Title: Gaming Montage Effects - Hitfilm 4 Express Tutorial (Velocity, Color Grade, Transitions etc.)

Hello everybody and welcome to today's video tutorial. Today, we're going to be showing you how to do some gaming montage effects inside of HitFilm 4 Express.
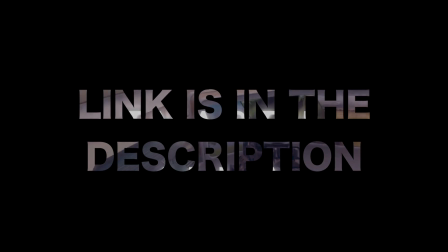So, let's begin.
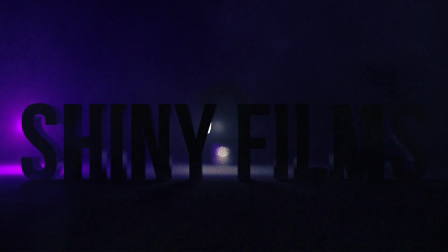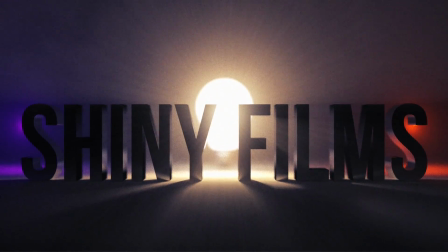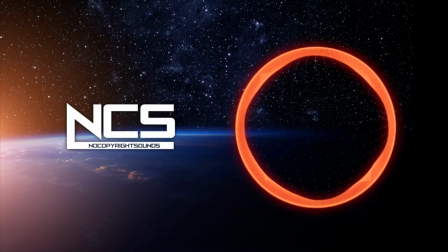First of all, I'd just like to say that if you didn't already know, the music for this video was by Oniva, or however you pronounce that, and it's called Platform 9. You can listen to it on NCS. And the video footage that I used came from popular YouTubers.
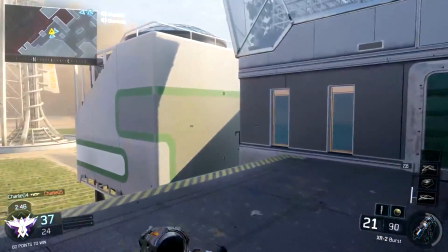Of course in your own gaming montage it's best to be shooting your own footage so make sure you choose your footage with the best tricks no scopes etc to make your gaming montage look awesome.
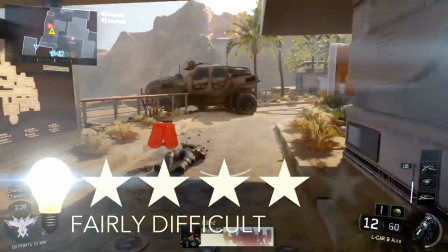This tutorial will be rated four stars out of five on the difficulty scale because some of the
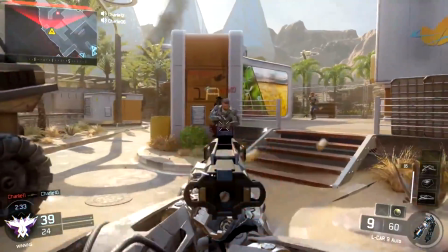concepts that I'll be teaching you will be kind of difficult and it'll be a lot of assumed knowledge in this video.
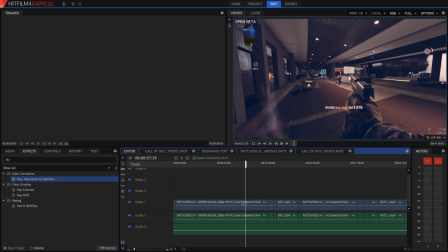So the first thing that we're going to be going through is the color grade that I've used on all of the clips in the video. I've used a simple Levels Histogram effect, and I've lifted the Contrast, and I've also lifted up the blacks. I've also added a lot of blue into the shadows. This way I've got a pretty neutral looking grade.
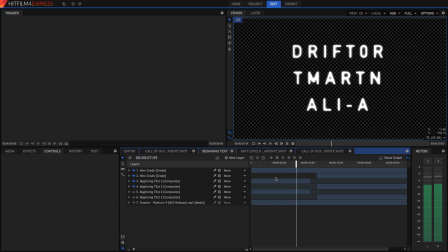The introduction text was also kind of easy, just normal text timed to the beat of the music with the glow on it,
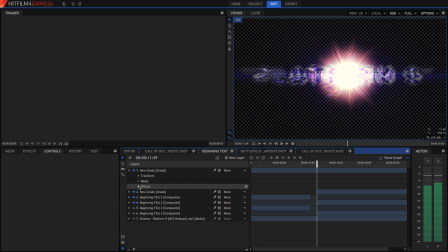and the Final Platform 9 text was a similar thing, but also with a Chrominate effect and a Zoom Blur effect,
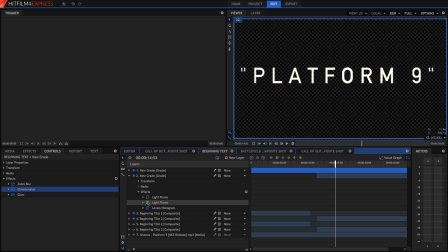and two light flares. One of the light flares was a Micro Particle Streak effect. effect.
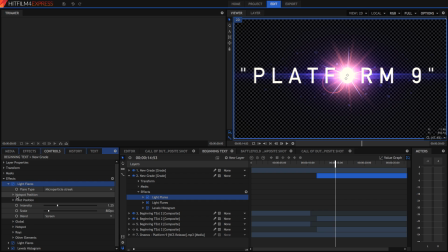This is a really nice light flare because it has lots of different, well, microparticles which provide really good atmosphere. I keyframed the pivot position around so that the microparticles themselves moved around but the actual position of the flare remained in the same place. Now some of the cool effects that I used was this desaturate kind of transition which I'll show you now.
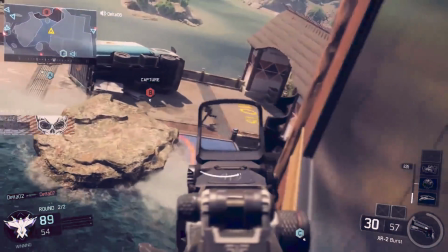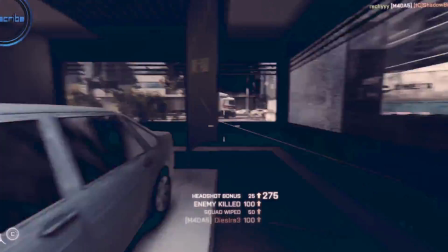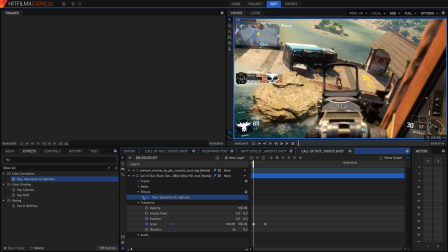You can recreate this effect by dragging a hue, saturation and lightness effect onto your video and then add in keyframes for the saturation so that at the beginning the saturation is just normal,
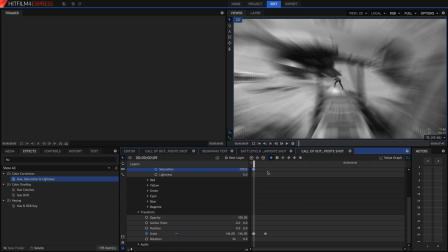a couple of frames in when the shot happens it's at 0%, there's no saturation and then it slowly fades back to normal.
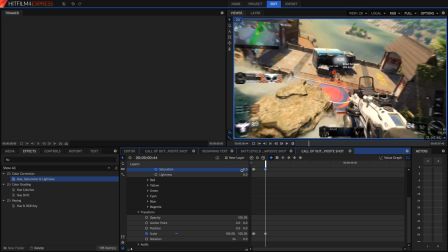I've also keyframed the scale at the same times so that it zooms in when the saturation gets low.
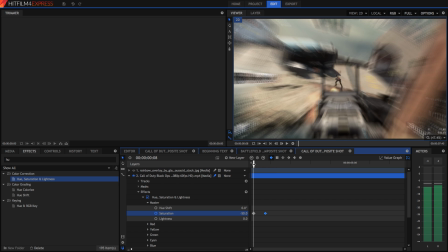Make sure to turn on motion blur in this layer because that way you get a really nice blur and a really nice zoom in instead of it being jittery and unsinematic.
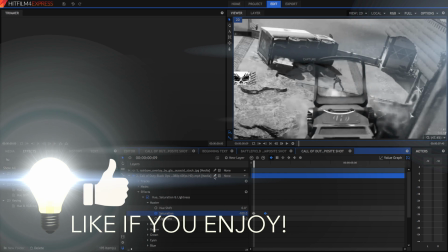A large portion of the success of your gaming montage is how well the gunshots time to the beat of the music.
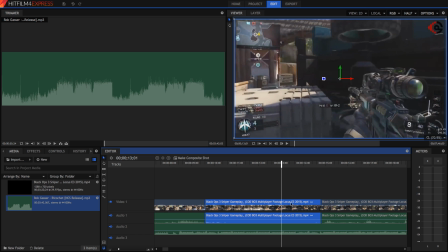The way that I've timed the beat of the music with my gunshots is with the rate stretch tool, with a technique that I talked about already in another video. I will link the video in the description below, so make sure you go check that out if you want to see how to do the timing of the gunshots.
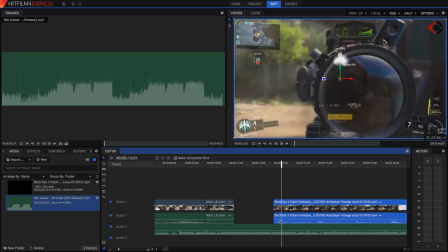That's very important by the way, so if you do not know how to do that, then make sure you go and see that video.
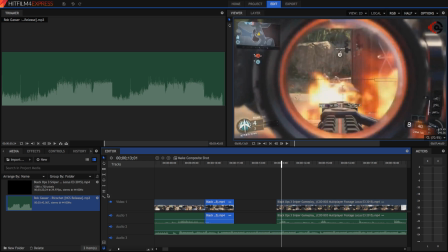What I cover in that video is a pretty simple kind of speed change, but there's also one which I use in this video called velocity. I believe the name velocity comes from the actual velocity effect in Vegas.
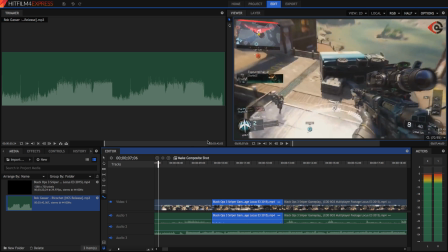This differs from the rate stretch tool because with the rate stretch tool it's sudden and you have to cut the video where you want the different speeds to be. With the velocity effect you can keyframe the speed. In HitFilm 4 Express, the velocity effect is just called speed. I've used the speed effect in the beginning of the video right here and
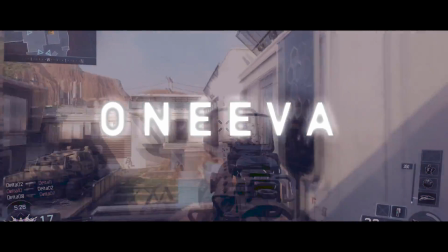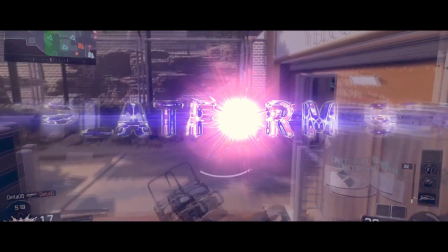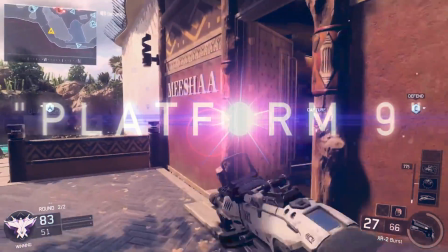also kind of near the end of the video as well.
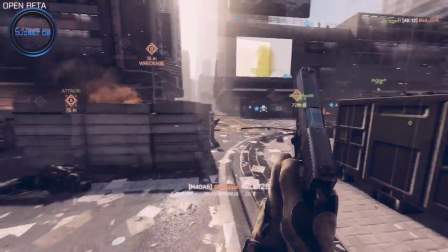The speed effect works like this. By default the speed effect is set to 1. This means that the footage plays back at 100% speed or normal speed.
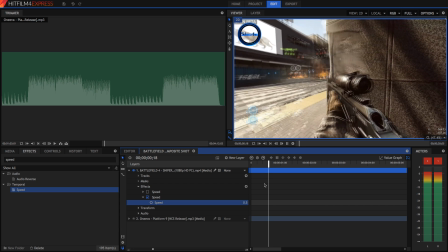By lowering the number the footage plays back slower and by raising the number the footage plays back faster.
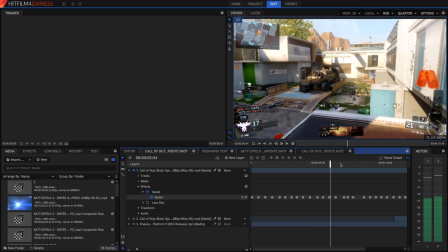You can raise and lower the number with keyframes to the beat of your music and In this way, to the beat of your music, your video moves at different speeds.